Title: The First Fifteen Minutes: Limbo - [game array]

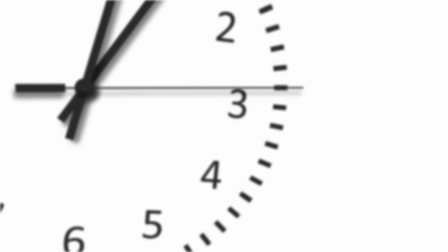The first 15 minutes of a game are its foundation. It's bedrock on which all that follows is built.
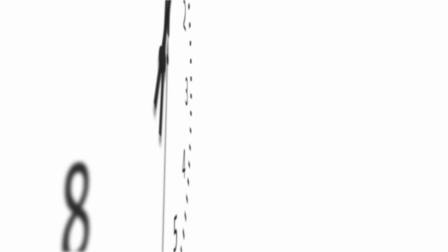It's this foundation that determines the integrity of the entire game, whether it stands or falls.
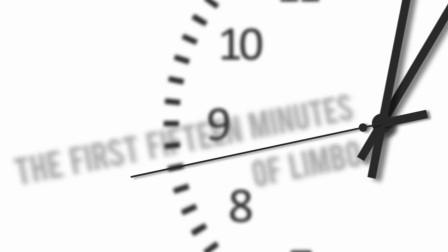This is how the first 15 minutes of Limbo work.
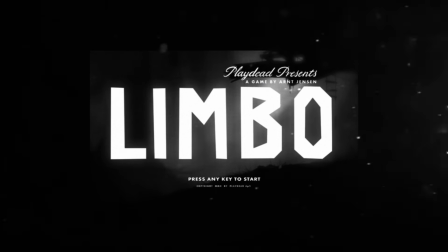A lot of games draw heavily from the world of cinema and, like anything, there's a right way to do it and a wrong way.
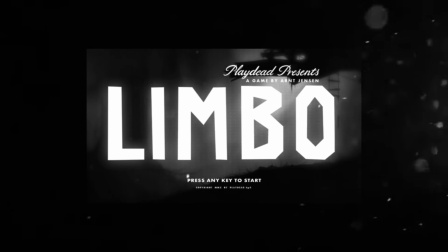Limbo is a good example of doing it right. It doesn't chase the same scripted or bombastic style as its contemporaries,
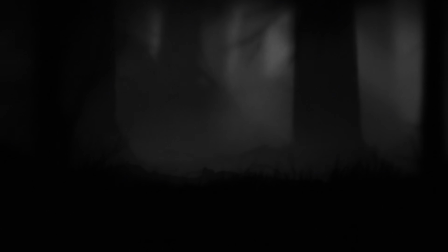it instead mimics film and incorporates film theory without sacrificing the advantages of its own medium.
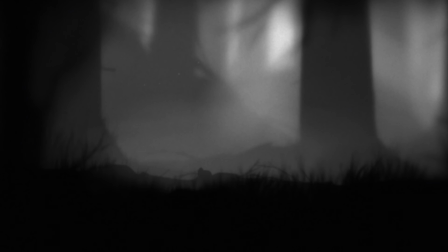Limbo delves into the filmmaker's toolbox from the get-go, employing distinctly cinematic tricks to achieve its goals. During most of its first 15 minutes, our point of view is almost like that of a telephoto lens.
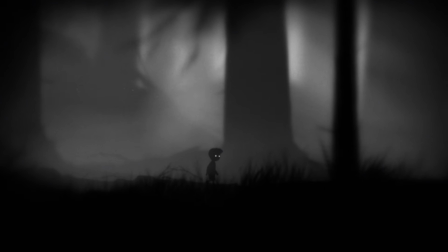The shallow focus fills background and foreground with vague silhouettes and shadows,
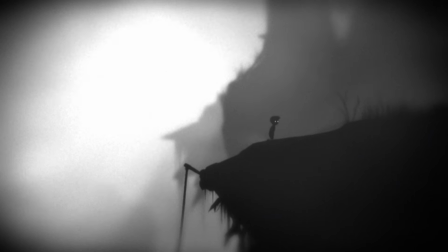and the The way the lens squeezes our surroundings together cultivates a sense of scale and insignificance.
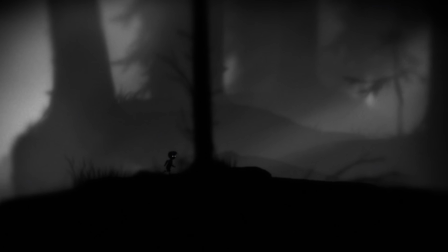Then there's the composition of the frame itself.
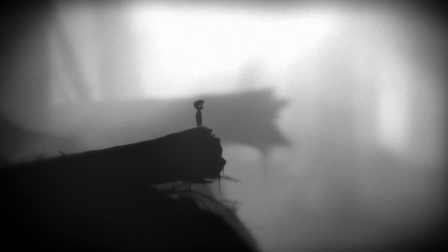All this negative space makes us feel isolated and alone, lost in a sea of abstract shapes, savagery, and gore.
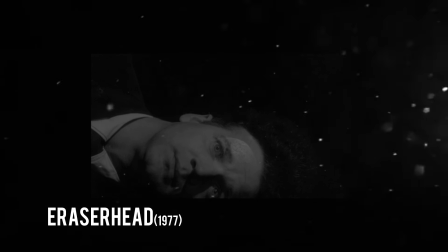Limbo bears a striking resemblance to midnight movies like David Lynch's Eraserhead,
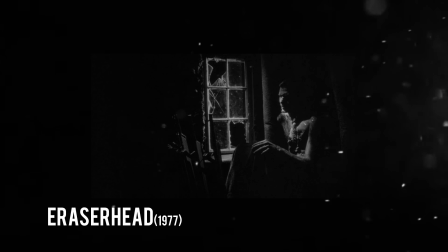utilizing the techniques of cinema to disorient, disturb, and provoke our appetite for deeper meaning.
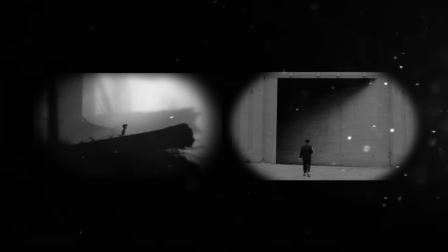The initial parallels are hard to miss.
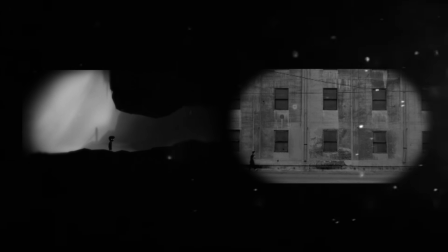The black and white stock, the film grain, the lens vignette, the image even flickers as if it were unspooling on an old projector.
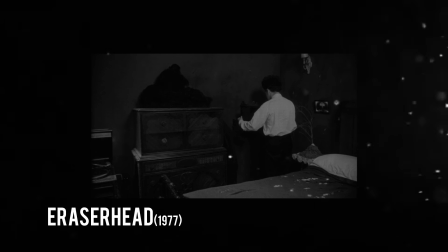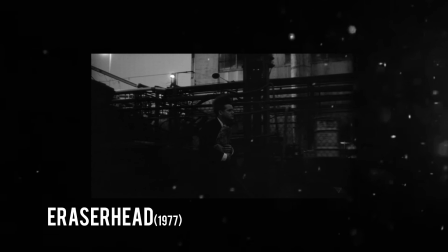Eraserhead is elevated by its evocative use of sound, and the same could be said for Limbo.
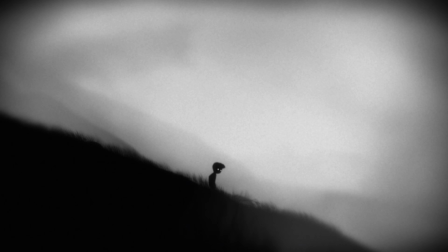Distinct abrasive noises identify key moments, alerting us of hazards before we see them,
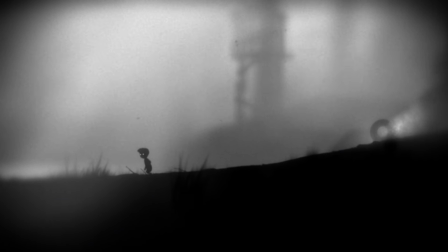or drawing our attention to hidden solutions.
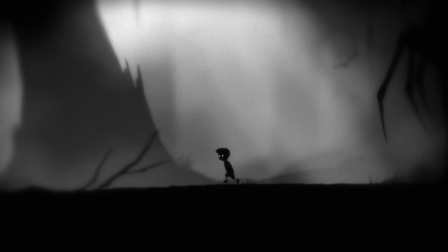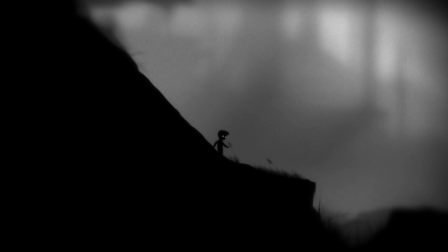Razor-sharp sounds punctuate each demise, giving the game a staccato rhythm of death and rebirth.
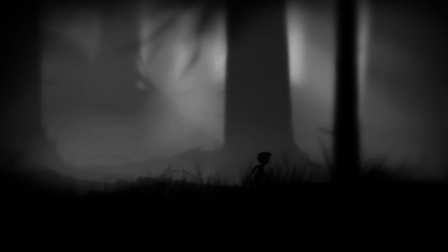Especially interesting is the way Limbo uses non-diegetic audio to unnerve and disturb us.
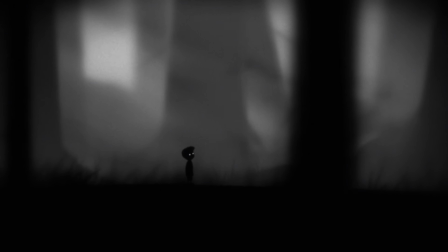We hear the sound of waves or wind even though we're nowhere near water and there is no breeze.
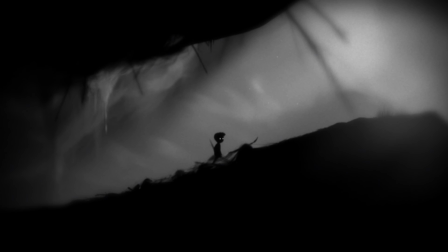Now that dissonance between what we see and hear nurtures player anxiety, and Limbo exploits this trick again and again, most memorably here.
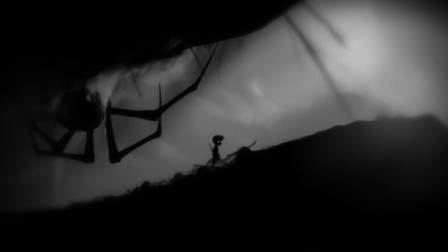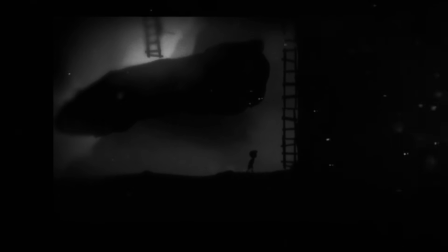But if there's one lesson from cinema that Limbo's first 15 minutes benefit the most from, it's the importance of pacing.
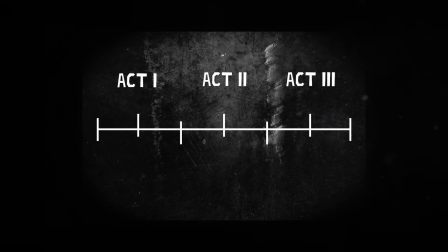The first 15 minutes fit almost perfectly into the three-act structure used in modern screenwriting.
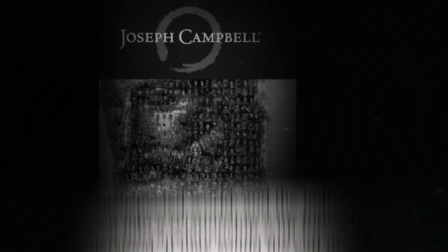In Joseph Campbell's seminal work, he describes the inciting incident as an act of departure, or crossing the threshold.
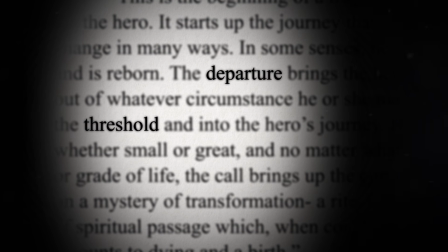Limbo takes this about as literally as possible.
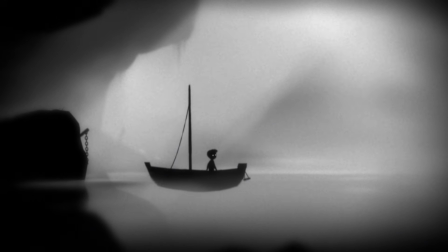The game deliberately singles out the boat ride by widening the angle and drawing out the moment, giving it a taste of mystique and wonderment.
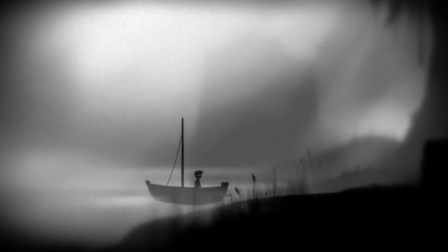When we come ashore, we feel the gravity of our voyage. This is the first time our hero makes a clear choice to keep going.
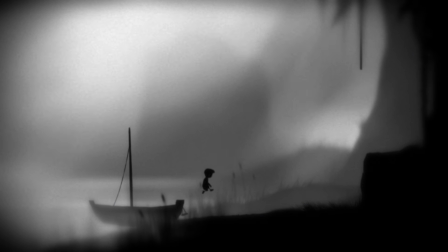After this boat ride, there's no turning back.
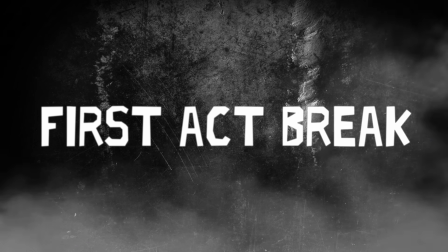The first act break is when a story establishes its dramatic question and the main character's motivation.
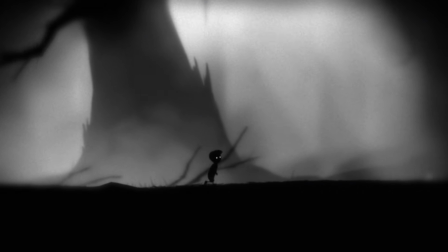In Limbo's first 15 minutes, this moment comes in our first confrontation with the spider,
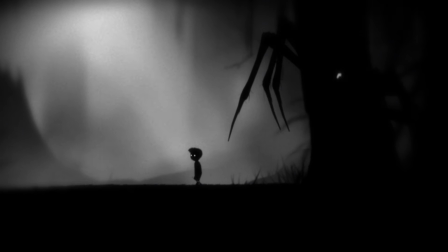establishing it as the antagonist and setting forth the dramatic question, will we be able to defeat it?
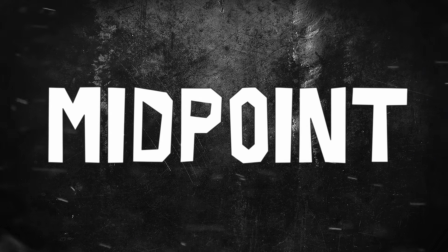The midpoint occurs halfway through and is usually identified by a discovery or twist that spins the adventure in a new direction.
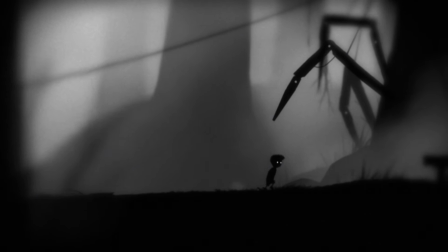In Limbo, it's when we first encounter the native people and realize that we aren't alone.